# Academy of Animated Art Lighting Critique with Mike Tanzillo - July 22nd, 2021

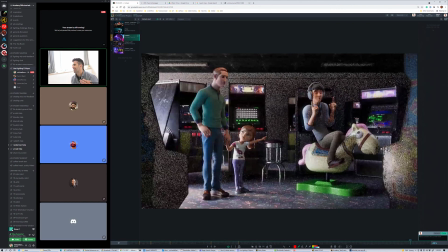I get the contrast to it, but I think arcade lighting, looking at the reference here,
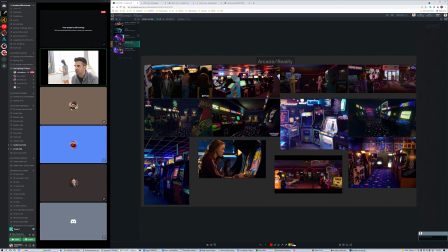it does have a little bit more color spill on the wall. It does have a little bit more ambience to it. Somebody mentioned this a while ago with it.
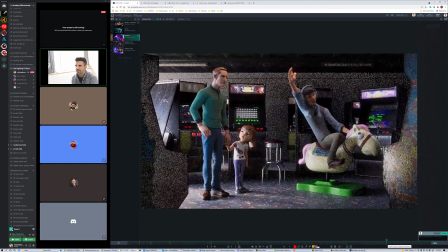Just the orientation of the arcade is a little bit haphazard, but if that fits in with the story that you guys are trying to tell, that works for me. And I think that we could probably hit his face a little harder with light, so because I think his reaction is really good and really important.
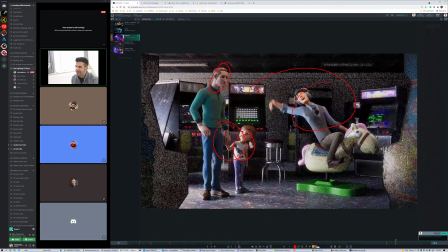Like his reaction, her reaction, them holding hands, and then him are the main areas of focus. So getting some more light, or maybe some more rim in this region, and then a little bit more light on his face too, would be really good.
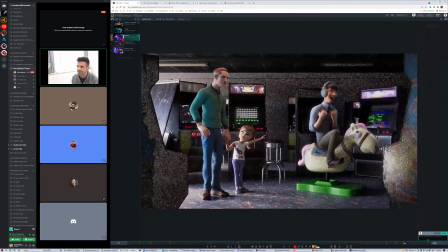I love the expression on the horse. I think that's really funny. Like even the horse is exasperated with him. So that's looking really good. All right, cool. Anybody else have any thoughts on this one?
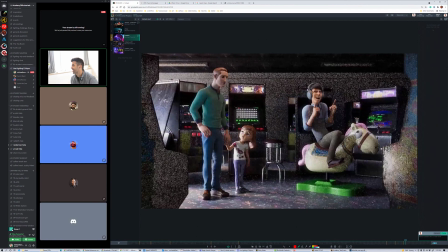But it's really, really, really ambitious and really, really good work. All right. let's hop into back over to Photoshop.
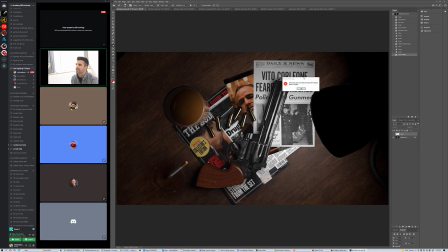We got all of Bishex. All right, Justin. All right, first attempt, right?
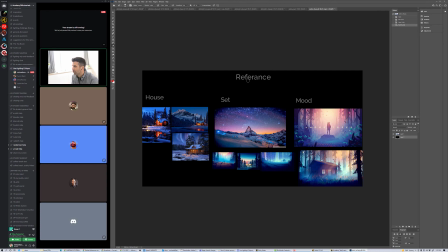Beautiful, beautiful work with PureRef. All right, so it looks like we got some darker values mixed in with some. I love this sky color, like the pink and cyan sky color that you're going for here, and then like a little bit of a warm growth coming out of the house itself.
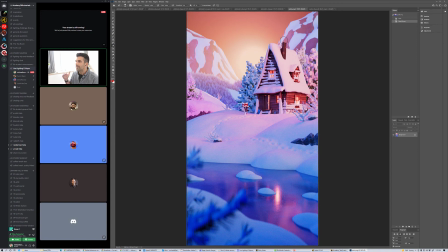So, okay, cool. So I think we could actually take down the sky a
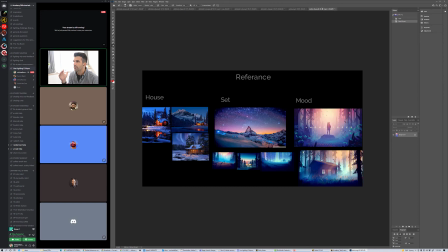little bit more, kind of take down the value a little bit. And then the thing that I really love about this is the two-tone nature of the sky. This kind of combination of the peachy pinks with the cyan blues.
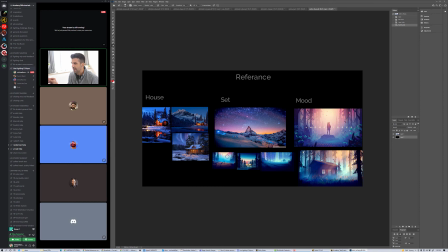Like I love this and like the cyan blues can then work their way into the ground as atmospheric.
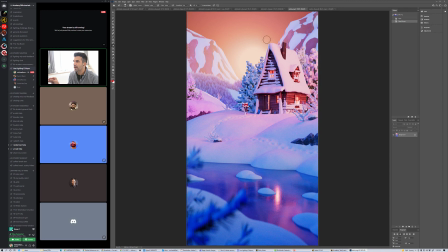And for you here, I think we can do the same thing. So I think it could be kind of like, so right now it kind of goes from peach almost into like black. Like it's starting to get like darker up here. I think we can push that to be more of like the cyan color and then pull that cyan color more into the foreground.
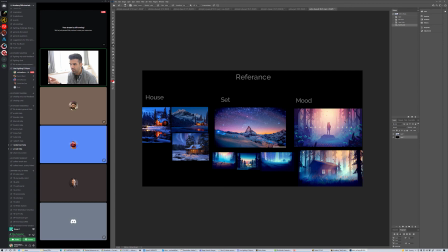If you want, like I said, I'm just kind of being pulled into like, into a few of these images. Let's see. Yeah, I really like that idea. Like here, yeah, here, and here. That's a little different there, but like the deer one is really nice.
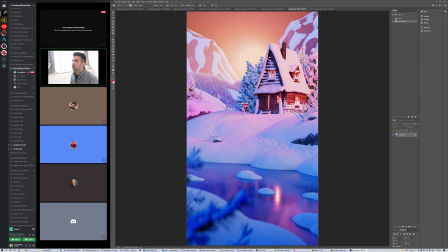And that will, by building up that level of haze too, that will allow us to
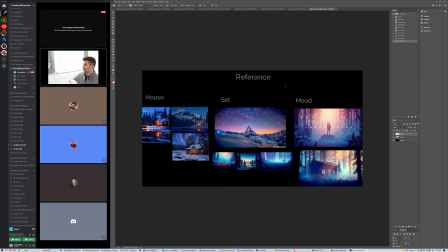darken the cabin overall, because then it'll be like a dark shape over this kind of lifted misty background,
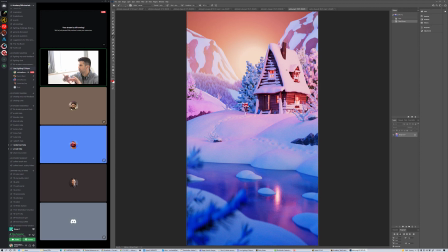and then within that dark shape we can push some of the warmer light out and allow that to hit the ground a little bit more. So the good thing is that your shaping is really nice now.
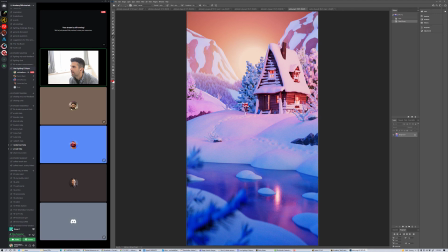Like you've got a lot of good shaping in it. Like there's a subtlety to the way that the light's kind of rolling over these hills and around the mountains and stuff. There's kind of a rim light that happens here and kind of falling off this way into more saturated colors.
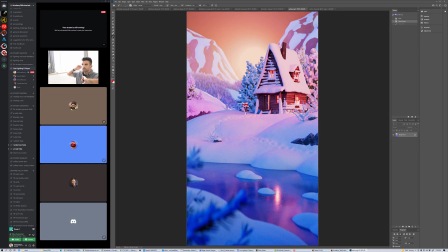It's just a matter of dialing that in a little bit more. The one advice I'm giving everybody with this is make sure you throw some geo inside the cabin to break up the shadow or the light coming out a little bit, just to imply that there's some stuff inside of there, furniture, signs of life, that kind of thing.
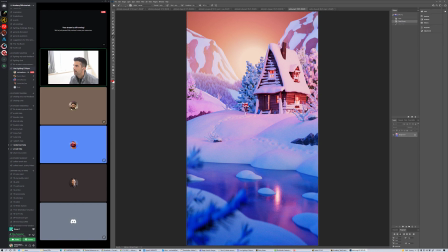And then, yeah, but I think the rest of it's looking pretty good. I think you've got a really, really good base to build from here. Cool. Yeah, thanks, Mike. Yeah, no problem. Yes, looking really good. All right, cool.
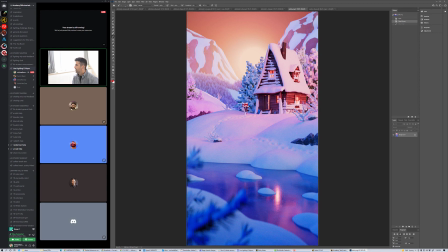Well, you guys have anything else before we break for the day? All right. Abhishek, oh, you're not here anymore.